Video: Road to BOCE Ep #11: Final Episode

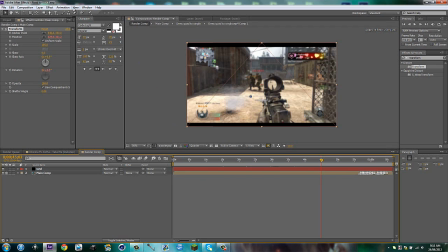where's my walrus when I need them the thing is you guys don't understand I actually have a walrus stuff animal in the room
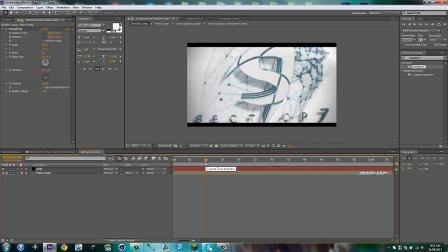so they did when you guys said when i said that i meant it okay anyways i'm going to save this so it doesn't react and i'm going to think of a cc idea first and i will be back once i have the idea down after this is so just give me a second okay
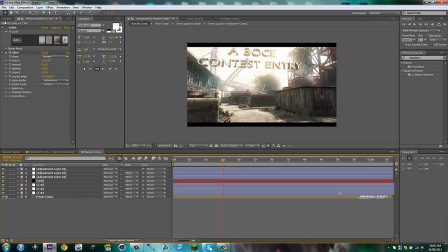guys i am back so i just finished my cc and it looks pretty cool as you can see um i'm just gonna give you like how i did it and because I'll just like copy and paste shit and I'll show you so basically I have my glow I'm going to put it here and then I can
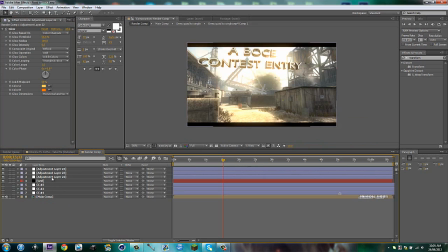turn I'll turn this off okay so first of all I put a glow and I just put it to a and b colors and put the threshold to 56 quick radius 200 intensity to 0.5 because if it was at 1 you could see that it's just a little too strong way
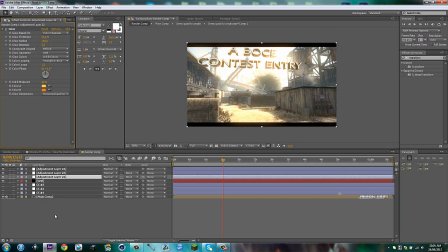too strong and yellow and orange for the A&P colors next I got an FL glow because FL glow is one of the new effect not new effects but it's one of the effects that has been making it lately a lot if you know what I mean like it's kind of been like
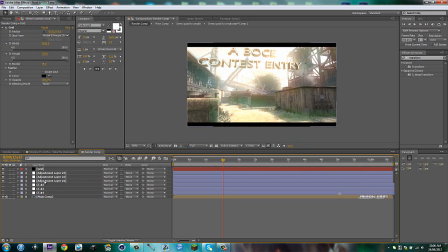it's kind of been like an effect that everyone wants to use and everyone does use and looks really clean the next thing I got a magical bold looks and I will just show you what's in this real quick so I'm gonna go to edit and I'll show you i just put a vignette so
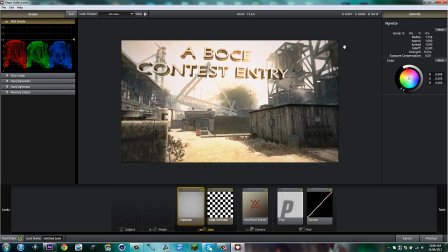you know have some little easy blur at the end and then the edge softness for actual blur then i got some bleach bypass which if you guys don't know just makes it a bit little silver tint and darkens it so like beforehand without it you see that it's a little bit too gold
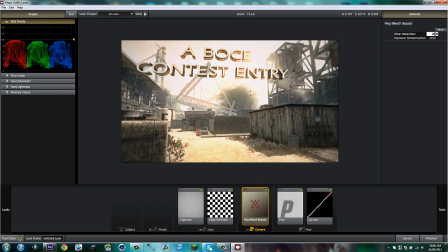with the bypass i just make it darker and i could actually put this up a little bit i'm gonna put this to 35 because yeah that looks cool and then i got some pop and if you don't know what pop is it's basically just like a sharpen but it sharpens everything
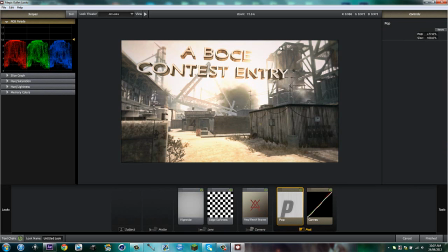like uh mostly a sharpen would just do like the main details this thing does everything and it's you know just it pops them out i guess you could say and then i got curves so my rg in my rgb i just got some basic curves I got some highlights going up here as you can see right and
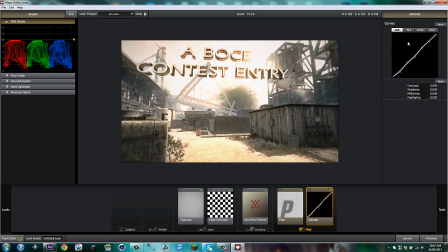then I have some you know mid-tones and some shadows have been lowered and I want a little red tone to this um edit so I had a nice little highlight um hump right here with the curve line then I had a tiny bit of mid-tones
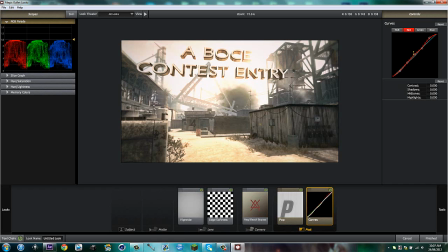down and then a tiny bit of so tiny bit of shadows down tiny bit of mid-tones up and then green and blue I just left them because
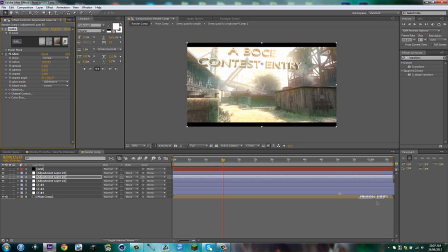they don't really matter to me right now so I'm just gonna click finished so that's done sweet and now I'm gonna go my last CC and I just grabbed a basic curves just to darken it a little bit more as you can see right now it's it's pretty dark but like if when
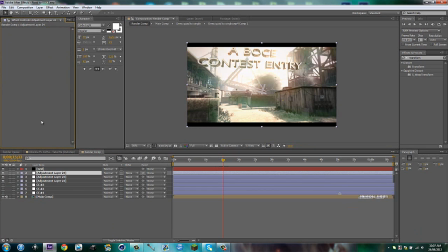I drag this curves on so control C you can see that it just gets a tiny bit darker and it just adds a nice little touch on the sides and I'm actually just going to bring that up a tiny bit, come on,
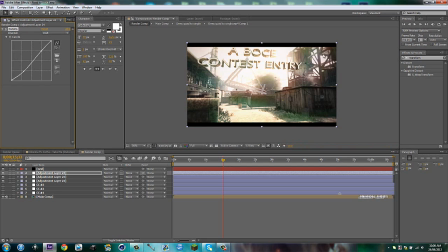yeah, that's good, you can just see a little bit of light coming on, a little life in there, okay, and then for my last thing, I just had a hue and saturation, and I just used the saturation, the master saturation, you'll see,
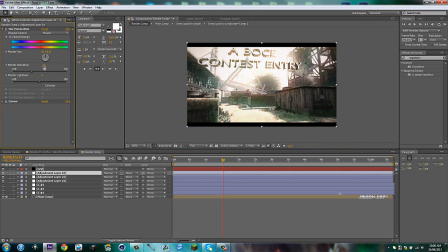I'll just bring that down, and I just made it more saturated, more dark, and it just kind of killed a bit of the color in there, and I can maybe even bring that down like negative 20 that